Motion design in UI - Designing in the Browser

Welcome to Designing in the Browser. In this series, we explore how to take a design, build it, and then tweak it in the web browser using the latest in web technology and design systems. Today we're going to take a look at how we breathe life into our user interfaces, using animations and interactions, and how we can scale motion principles throughout our application. Let's dive in.
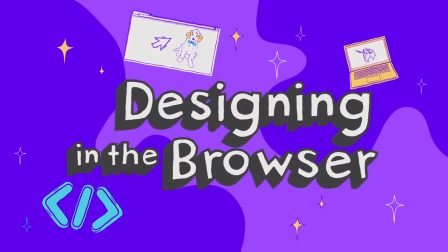Motion on the web is a key part of any user experience. We need to be able to give a user feedback when they explore a page, whether that be UI a hover, focus, click, touch, or swipe. We can even provide interactions in response to user actions, like adding an item to a shopping cart.
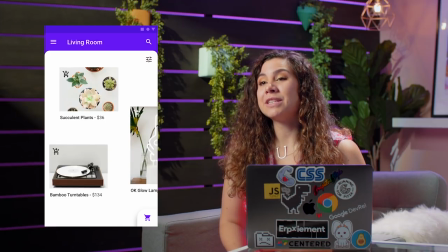[0:44]
Simple interactions can be transitions between two states. Animation on the web, a similar but distinct concept, brings the user's attention to a particular place in the UI and can bring delight to an otherwise standard web experience. It's especially important that we have motion on the web because a website is a digital interface that lacks real-world cues, like physical touch and 3D space. These cues are what help us to understand the context of our daily experiences. However, we can imitate the physical world to create context in the web through motion principles in our UIs. Material Design, Google's open-source UI design system, breaks motion down into three principles. Informative, focused, and expressive. Motion is informative.
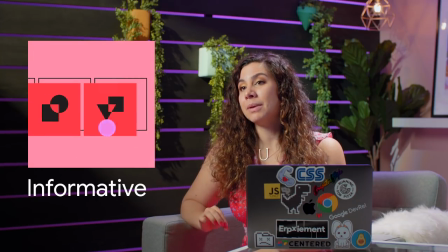[1:27]
Motion shows spatial and hierarchical relationships between elements. which actions are available, and what will happen if an action is taken.
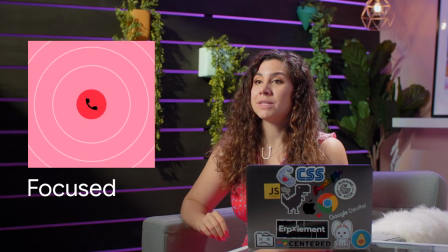[1:35]
Focused. Motion focuses attention on what's important without creating unnecessary distraction.
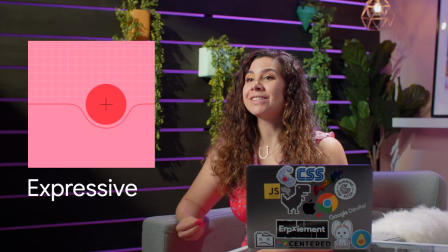[1:42]
Expressive. Motion celebrates moments in user journeys, adds character to common interactions, and expresses a brand's personality and style. Let's take a look at some of these examples of motion within a UI. We'll start with transitions. Transitions allow for properties to change from one value to another. You can adjust the speed, timing function, as well as specify which properties are actually getting transitioned. When you transition a property in CSS, the browser interpolates between values,
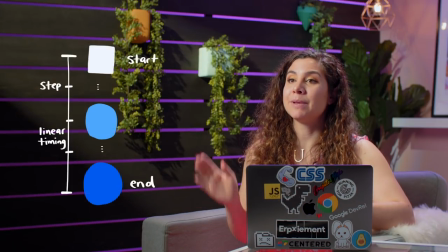[2:10]
meaning it calculates the steps between the starting and ending point and displays those steps based on the speed and timing functions in between.
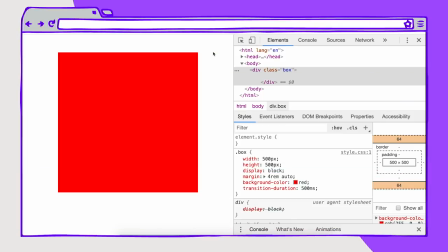[2:17]
A transition can be as simple as a color shift on hover. I have a box here, and on hover I'm simply changing the background color to be yellow. You can see this in DevTools by clicking on the element state here and selecting hover.
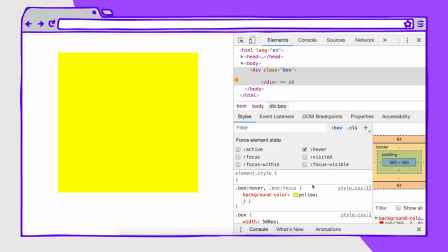[2:31]
I'm also applying this to focus. You can see here that even though the focus state is in a light gray, meaning it's not currently active, the focus state is also getting the same style as the box on hover.
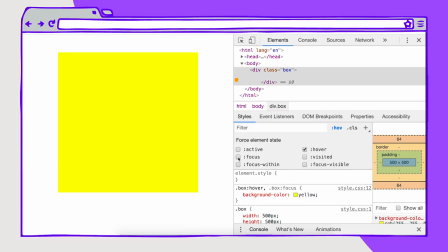[2:45]
You can test focus state as well with these element state tools. It's a really nice way to test transitions on the web.
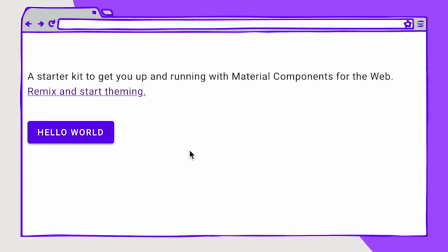[2:54]
Here is an example of a material design component button. There is also a transition here when you hover over it. It is a little bit more subtle. There is a shadow that comes out of that giving it a little bit of depth to this button.
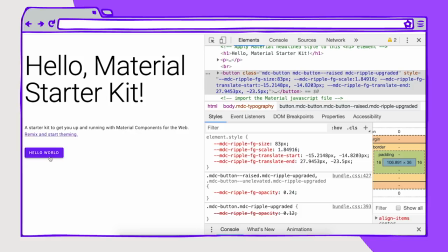[3:07]
But the simple transition here is that this box shadow is expanding. So if we take a look at that, what it looks like is this.
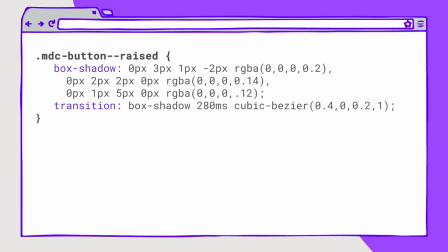[3:15]
You have your box shadow, which is a little bit more of a complex transition here. And we're specifying the transition to state what property we're transitioning, the box shadow, the speed of the transition, 280 milliseconds, and then a cubic bezier as the timing function for the transition.
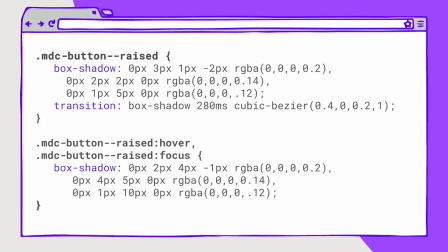[3:32]
When you hover over that button or focus on that button state, the box shadow changes to be a little bit more separated from the button to give it that appearance of popping off the page. This allows for a fluid transition that gives you some kind of 3D context based within physical space. You can have multiple properties transition on any given elements, and if the syntax can be calculated by the browser, like color, sizing, opacity, and transform, it'll be a smooth transition. Some properties, like blend modes, can't transition because there are no values to calculate between those two states, so keep that in mind. For the best performance, stick to transitioning opacity and CSS transforms so you don't have to go through the entire paint, composite, layout steps, when you're applying changes in your CSS. In this episode, I'll be focusing on CSS-based animations. But if you're interested in the topic of web animations in general, note that the Web Animations API provides much more power. The Web Animations API gives us keyframing and timelines, meaning that we can start, stop, pause, and reverse animations, as well as orchestrate motions to start after one has ended. CSS animations use the at keyframe keyword and can also get pretty complex. You can use step or percentage animations to animate multiple properties at a time. Step animations aren't necessarily fluid. Think like the second hand on a ticking clock. But with UI animations, we most often see percentage-based animations. I'll show you an example.
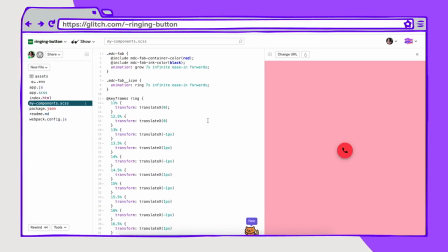[5:02]
So in this example, I'm using Glitch.com to be able to showcase the code next to the visualization of this animation.
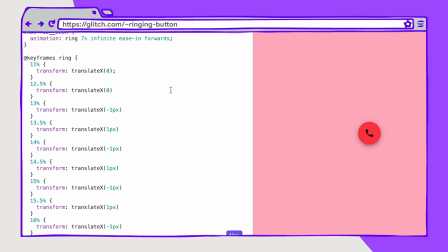[5:10]
I have this ringing button, and there's two different animations happening at the same time. There's a ring where this icon is translating from left to right and sort of shaking and there's also a growing animation where it's scaling up. It's also changing its container color. We're using a couple of mix-ins here to change that container color.
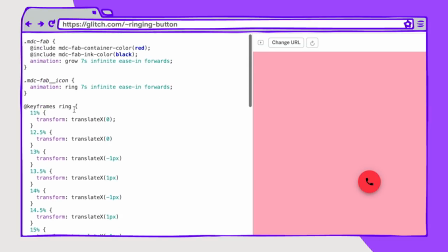[5:30]
So we're orchestrating both of these animations and on the web we're applying this animation grow onto the button itself and then onto the icon specifically we're using the ring animation.
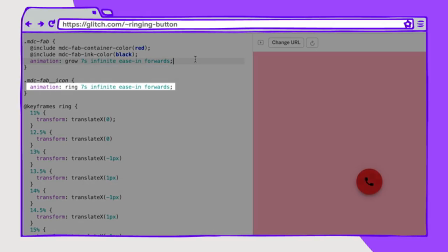[5:40]
So you can really make these complex. Here I'm using decimal points within a second. So you don't just have to use percentage based on the second hand, you can really get complex here and make it as detailed as you want.
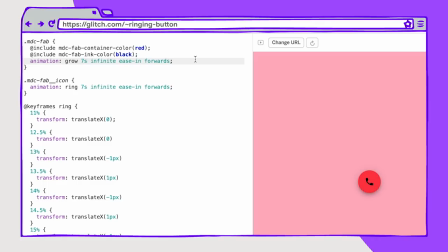[5:53]
Don't think that CSS animations have to be simple, you can orchestrate them too. You just have to be careful with timing it yourself. This example is a bit complex, but you can also have much simpler animations and those are pretty common on the web. One shortcut I often use for animations is using the from and to keywords to stand in for 0% and 100%. That's a pretty common thing when you want multiple properties to maybe transition at the same time and just want to quickly throw them up in an at keyframes statement. But what do these techniques look like within the frame of our motion principles? Let's start with the first principle. Motion is informative. We can use motion to create connections between elements and actions. The material design ripple is a great example of this. And I'll show you what that looks like. So here we have a layout.
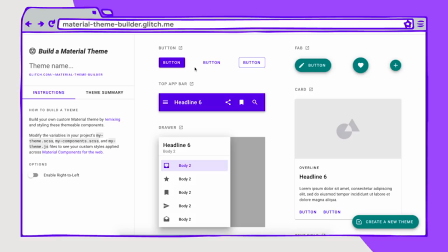[6:38]
This is the Material Theme Builder where you can adjust theme properties like shape,
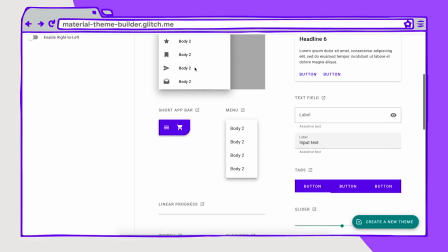[6:44]
color, and typography and see what that looks like with all of these different components on a single page.
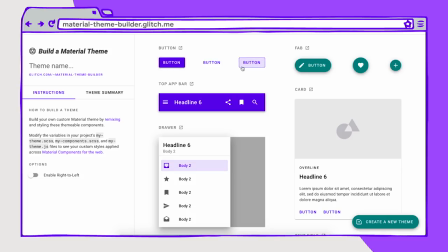[6:49]
Now if I click on this button, you'll see that wherever I click is where the ripple starts. And it then extends the rest of the element. So it's a response to the user. It's this reaction to where the user is clicking on this UI.
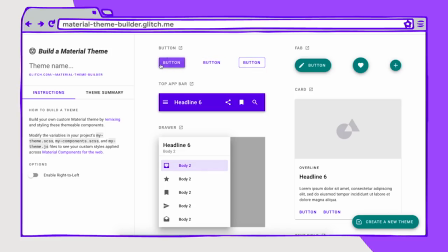[7:03]
And that's really nice because we are creating this sort of visual digital response mechanism to user input.
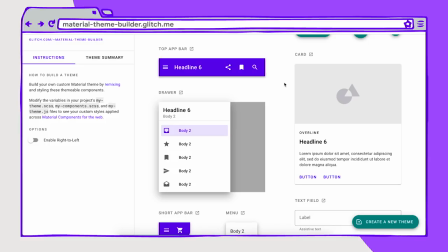[7:11]
You'll also see a ripple in this card example. When you click throughout the card you see that wherever I pressed is where the ripple starts and expands throughout that section. But the card is broken up into various sections. There's this main section which is where we have an image, a headline, some text.
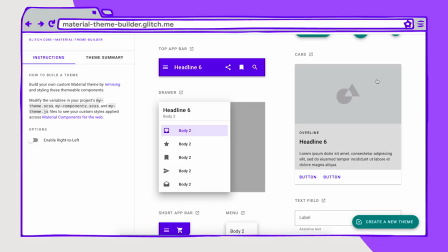[7:28]
That might be a link into a post for example. We also have this bar here with buttons. Those buttons might represent actions. So we want to be able to separate the place that we click within that card with the action that's taken by the user.
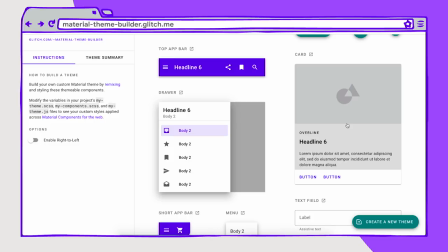[7:43]
So having that ripple sort of expand and also a different state change, that color change that happens once we click, that helps the user to understand there's different possible actions within the same element within a UI. I also love the animation in the material checkboxes. That's one of Disco's favorite too.
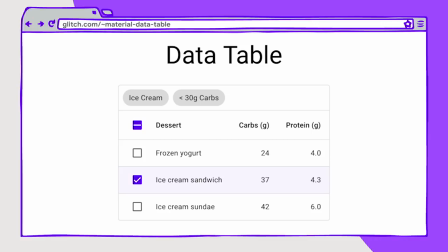[8:02]
Here's a demo with the data table. In this data table, we have the checkboxes, and you can see as I click the checkbox, the little check pops in, it animates it, and it's a really nice little user experience that gives that feedback.